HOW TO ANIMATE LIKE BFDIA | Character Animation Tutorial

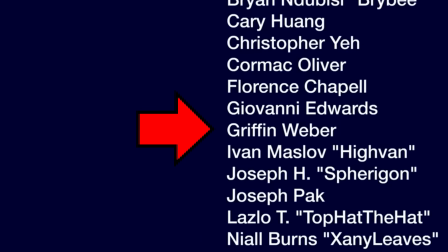0s
Do you want to animate like BFDIA? I'm a BFDIA animator, and I'm going to show you how we animate the characters.
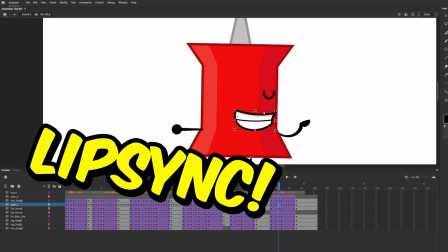6s
I'll be teaching you how to pose them, animate them, lip sync, and how to create custom assets like arms and mouths.
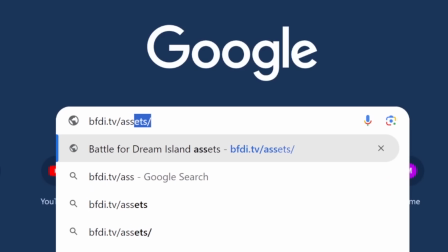12s
Let's get into it. Part 1. Setup. First off, we're going to go to bfdi.tv/assets to download the BFDI assets and set up our character.
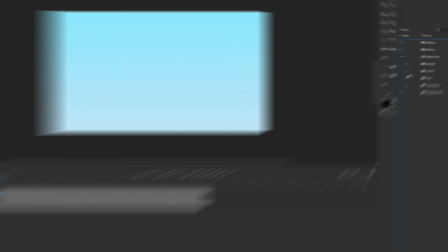21s
I'll be animating with Pin. The issue with the BFDI assets file is that the mouths are not in a symbol together that allow us to use Frame Picker.
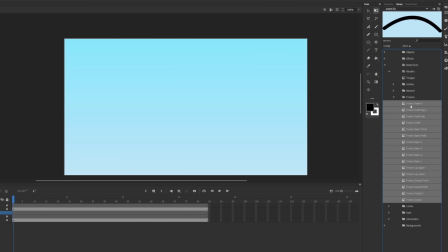29s
To fix this issue, simply place all of the mouths you want to use onto the stage, select them all,
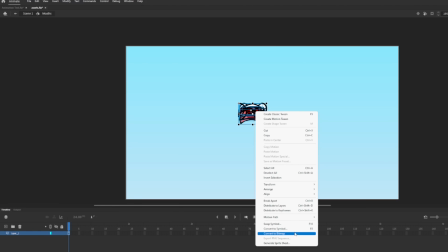34s
convert them to symbol, select them inside the symbol, and press distribute to keyframes.
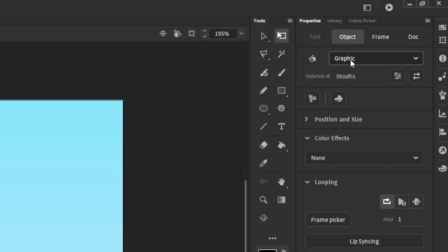40s
This will put all of the mouths on their own keyframe. As long as the symbol is a graphic, you will be able to use Frame Picker to lip sync.
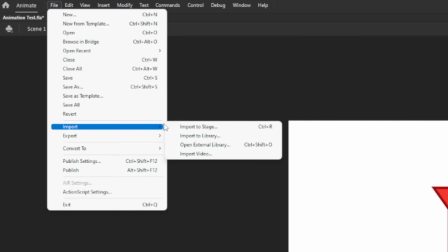47s
Once you set up the character, you can import the audio you'd like to use into the stage.
Bubble, your alliance is dead.
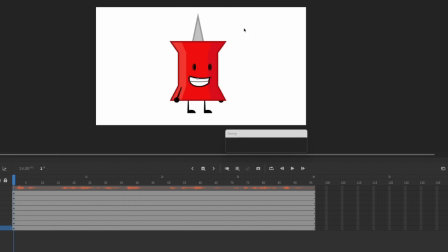54s And besides, we've got a lot in common.
Now that we're all set up, we can move on to part 2.
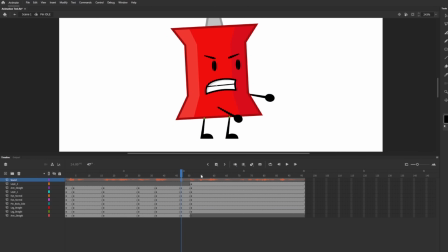59s
Posing. Before we begin, I want to say I use a lot of keyboard shortcuts, and you can too.
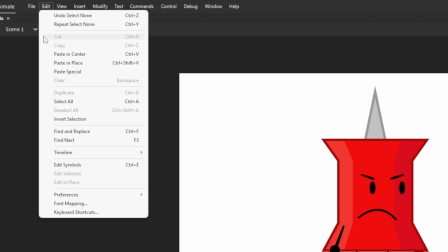65s
Simply go to Edit, scroll down to Keyboard Shortcuts, and you can create your own.
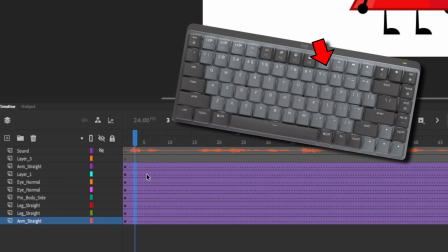69s
Personally, I use F9 to insert tweens, F6 to insert keyframes,
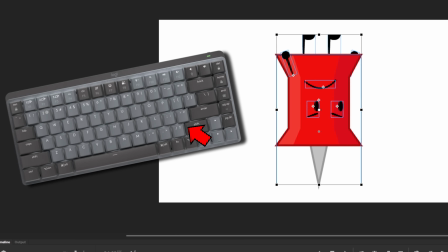74s
Shift period to flip horizontally, Shift question mark to flip vertically, and F10 to swap symbols.
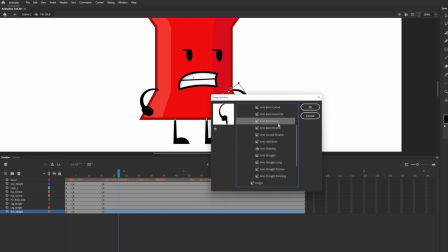80s
These make my animation much faster, and I highly recommend it. Moving on.
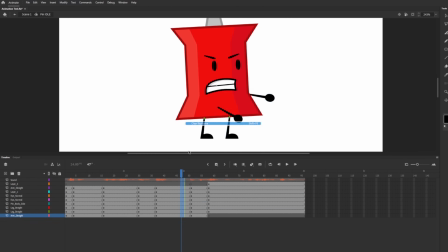85s
Before I start using tweens to create motions, I like to create all of the poses and keyframes for each pose I think the character will make throughout their line.
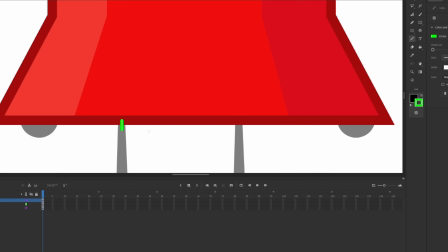93s
Another trick I use is to place these green lines inside the body of the character, so I can keep their body matched up with their legs.
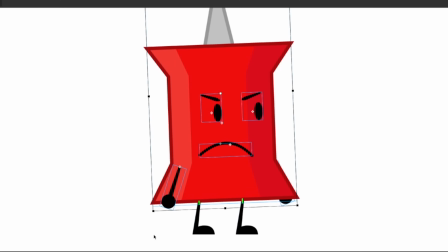100s
A character's legs should usually stay in the same place they were on a character's body, but it's hard to keep track of that, especially as a beginner.
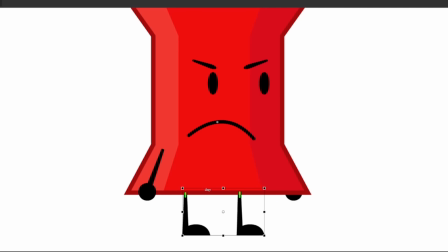107s
Also, when I'm skewing the legs left and right like so, I hold down the Alt key on my keyboard, so the bottom of the feet don't move as well.
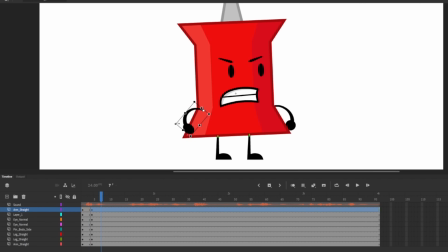115s
You can see I squash or stretch some of the limbs while I'm making these poses.
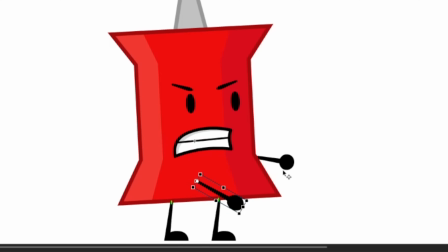118s
That keeps the limbs dynamic and creates better poses, which is a staple in BFDIA animation.
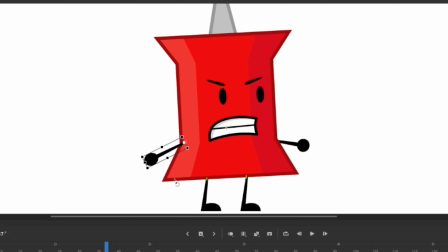124s
Unlike the legs, the arms can move slightly in and out of place. Here, I move one arm across Pin's entire body.
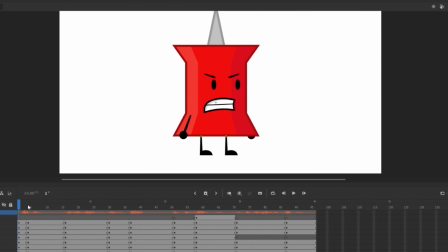131s
As long as it looks good to you, anything goes. Now that all of our poses are created, we can move on to part 3, Inbetweens.
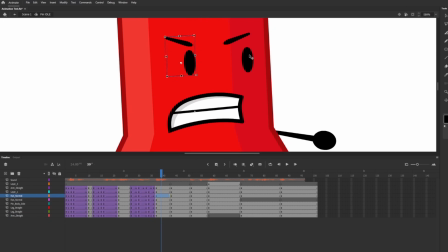139s
Inbetweens, or just tweens as we call them, allow our characters to come to life by creating the movements in between keyframes.
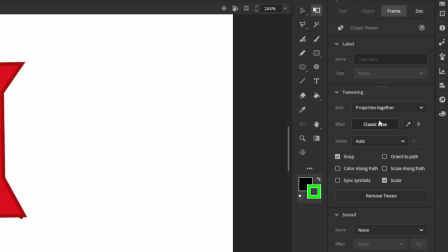146s
Once you create this tween, there are a ton of options for eases.
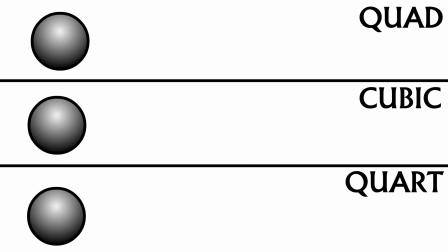150s
Eases dictate how fast a character moves in and out of their movement. I'm a fan of quart, cubic, and quad ease-ins.
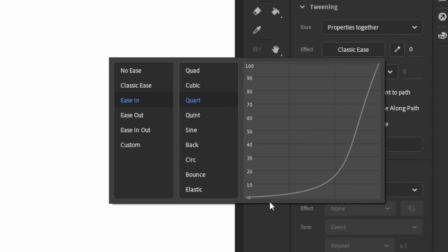158s
Quart ease-ins make the ease-in very fast and sharp, which a lot of basic movements in BFDIA are. For ease-outs, I primarily use quad ease-outs, which allow them to be very bouncy and soft.
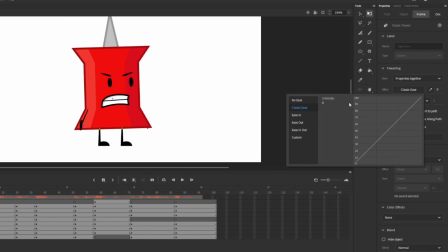169s
For this first movement to our first pose, we'll place a tween and make it a quart ease-in.
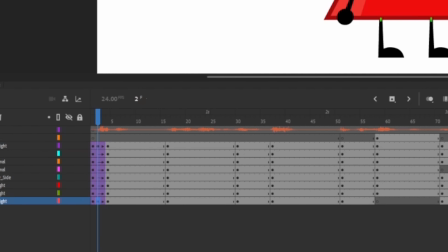174s
We can see both arms flip during this tween, so we'll simply create keyframes and drag them to the end,
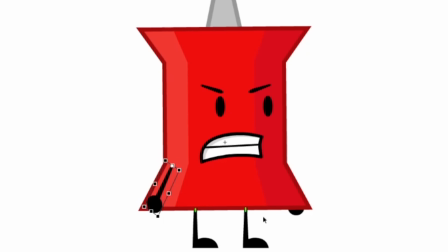180s
and then move the arms ourselves how we think they should move. Next, we're onto the secondary movement.
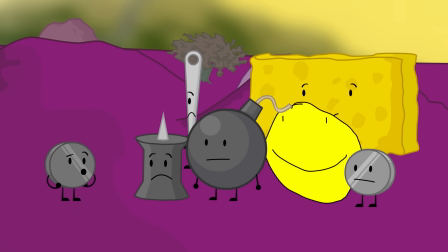185s
BFDIA uses a lot of recoils, which is when a character moves and then bounces backward after, as shown here.
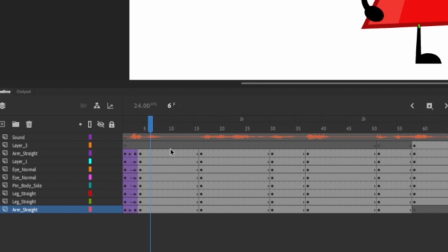192s
What we're going to do to accomplish this is we'll place a keyframe a few frames after this pose.
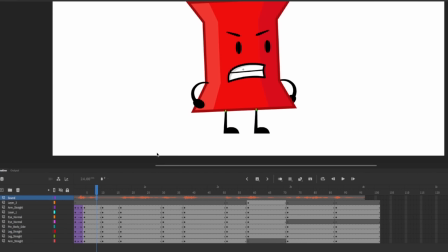197s
Then we'll go back to that original pose and exaggerate it a little. Move Pin a bit more upwards and to the right, but we won't rotate her.
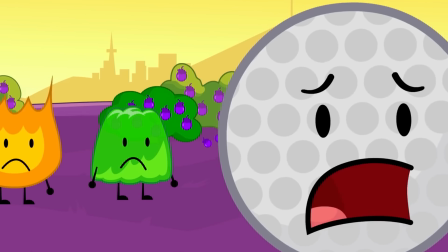206s
Recoils in BFDIA primarily have no change in rotation and makes the animation a bit punchier.
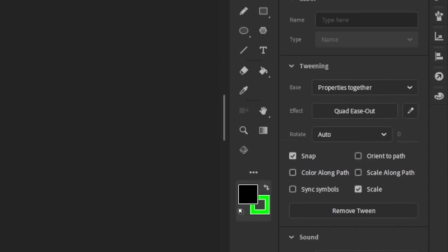212s
Then we'll create another tween here and make it a quad ease out. As a last step, to make this movement more punchy,
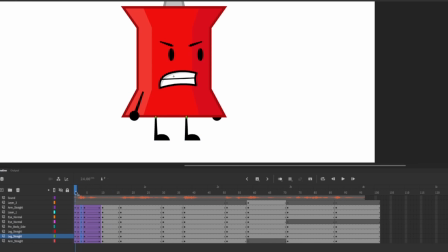218s
we're actually going to place a set of keyframes right before this middle set of keyframes and then make Pin rotate a little less.
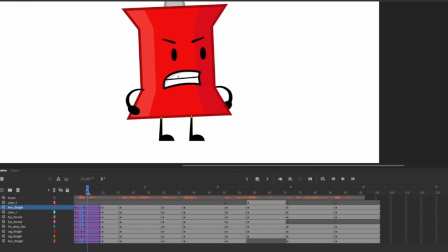225s
This creates a large difference between this keyframe set and this keyframe set, which creates a huge punch.
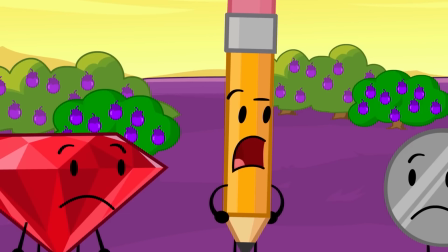232s
That's how most movements operate in BFDIA.
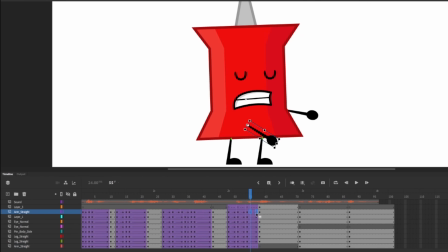235s
As we continue this process of adding tweens and keyframes, you'll see that during especially fast movements, as shown here, arms will begin to stretch.
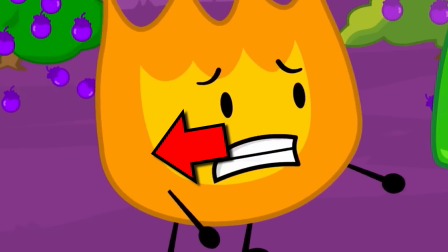243s
This is called a smear frame, and they're used often in BFDIA as it's a cartoonish way to show how fast a character is moving.
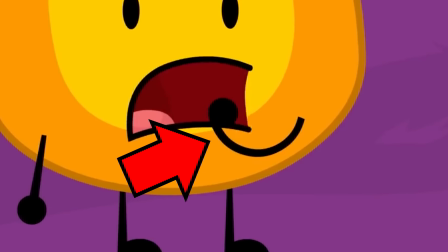250s
Smear frames also help blend movements by making the transition from one arm to another seamless.
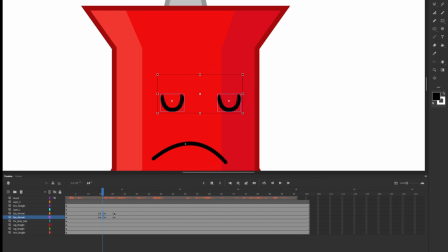256s
For any blinking, you simply give the character closed eyes, and when they open their eyes again, stretch the eyes upward.
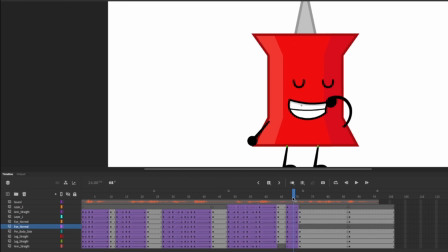261s
That's all there is to it. For this movement, when Pin needs to look to her left, we have to move this left eye manually, so it seamlessly disappears.
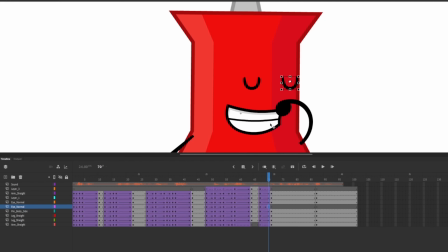270s
If we don't make our movements smooth, they look really choppy. We have to make everything kind of blend.
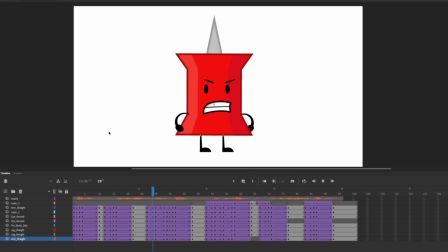275s
That's a huge part of BFDIA animation. Once the tweens are all inserted, the animation is complete, except for part 4, lip sync.
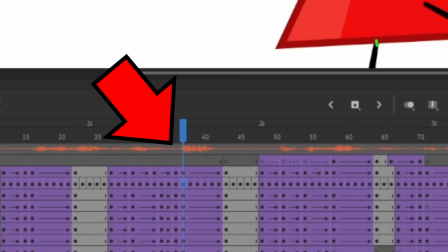283s
Lip syncing is a straightforward process. You listen to the sound coming from the sound wave on your timeline and match that sound with the mouths available. Open mouths create sounds like ah, and eh, while closed mouths create M, B, and P sounds.
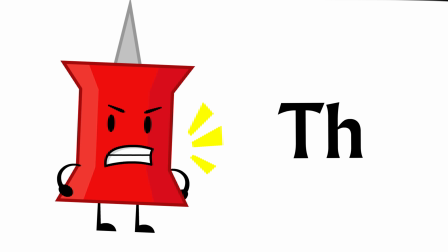298s
The closed teeth mouth is responsible for sounds like T, S, L, TH, CH, C, and K, and the O mouth is responsible for O's and O's.
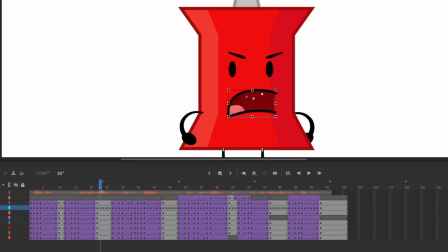307s
The F mouth is only really responsible for F sounds. You can go keyframe by keyframe and listen to every sound to place every mouth.
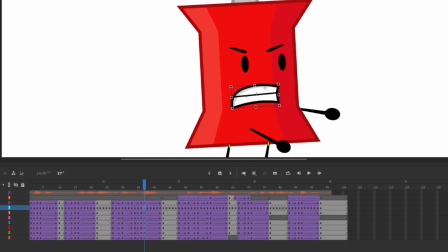314s
Or you can use a process called reading the sound waves.
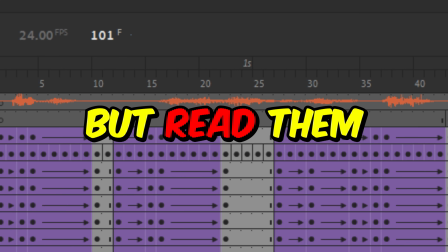317s
More experienced animators do this, where you don't listen to the sound waves, but read them by assuming which peaks and valleys are attached to which syllable in the line.
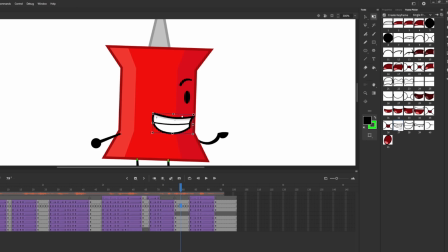326s
Although you most likely have to go back and edit the lip syncing to match this up perfectly, it is still a quicker process than listening to every single frame of audio.
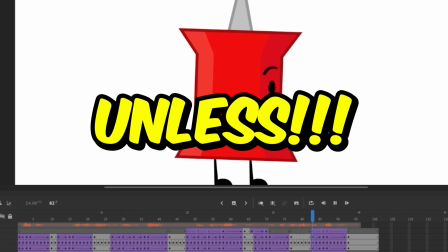334s
Once the lip sync is complete, your animation can be finished, unless you want to create Part 5, Custom Assets.
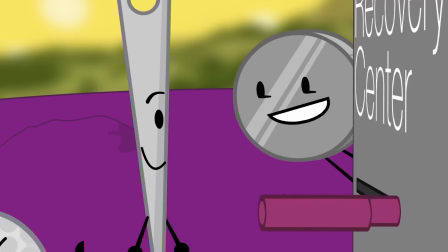342s
The most important part of custom assets is matching the style. You can make any kind of mouth shape you want as long as the line thickness matches the other mouths and the shading and color.
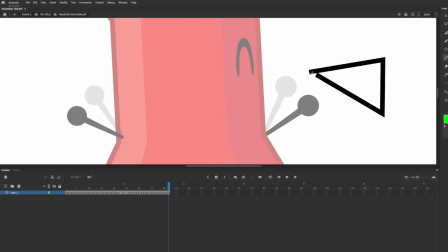351s
I'm not a great artist, so I just made this random happy smile mouth for Pin.
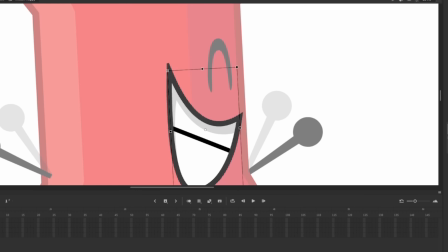355s
The outline of the mouth is 2.4, as are the original mouths, and the inner line is 1.5.
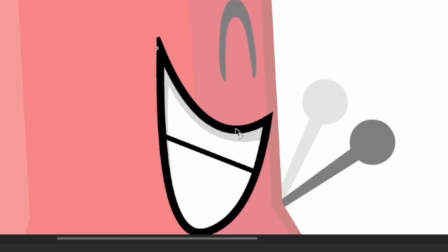360s
Then I used the eyedrop tool on an old mouth to get the gray shading to put it on the new mouth, and I also tried to shade it in the same spots the original had.
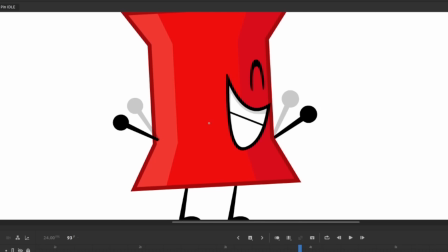368s
The mouth doesn't look great, but it is in style. As for limbs, the same principle goes.
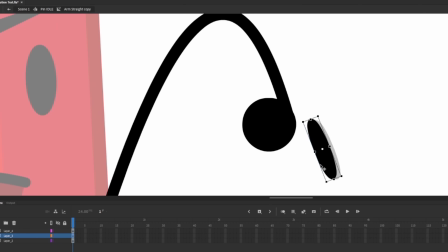373s
I used a line around 2.5 to 3 to create the initial line, and then I make sure the hand and fingers are the same size as the other hands in the file.
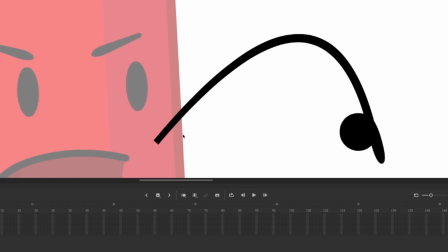381s
Once I have a good shape, I create the line to fill and make the beginning of the arm a little thinner and the end thicker, much like the straight arm and the arm bent look.
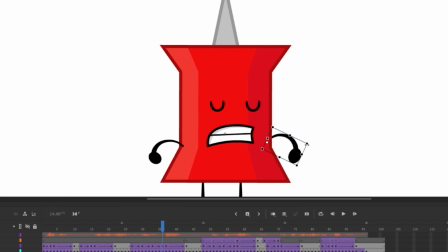389s
You can play around with this and even create new hands, but it's a simple process that adds more creativity and fun to your character's movements. Overall, this is what the final animation looks like, and I think it turned out pretty well.
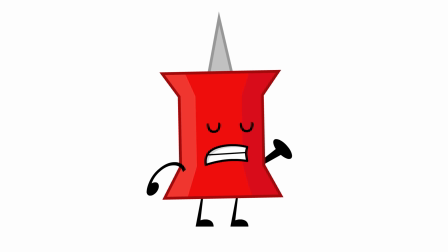401s
Thank you so much for watching. Don't forget to subscribe and check out another video.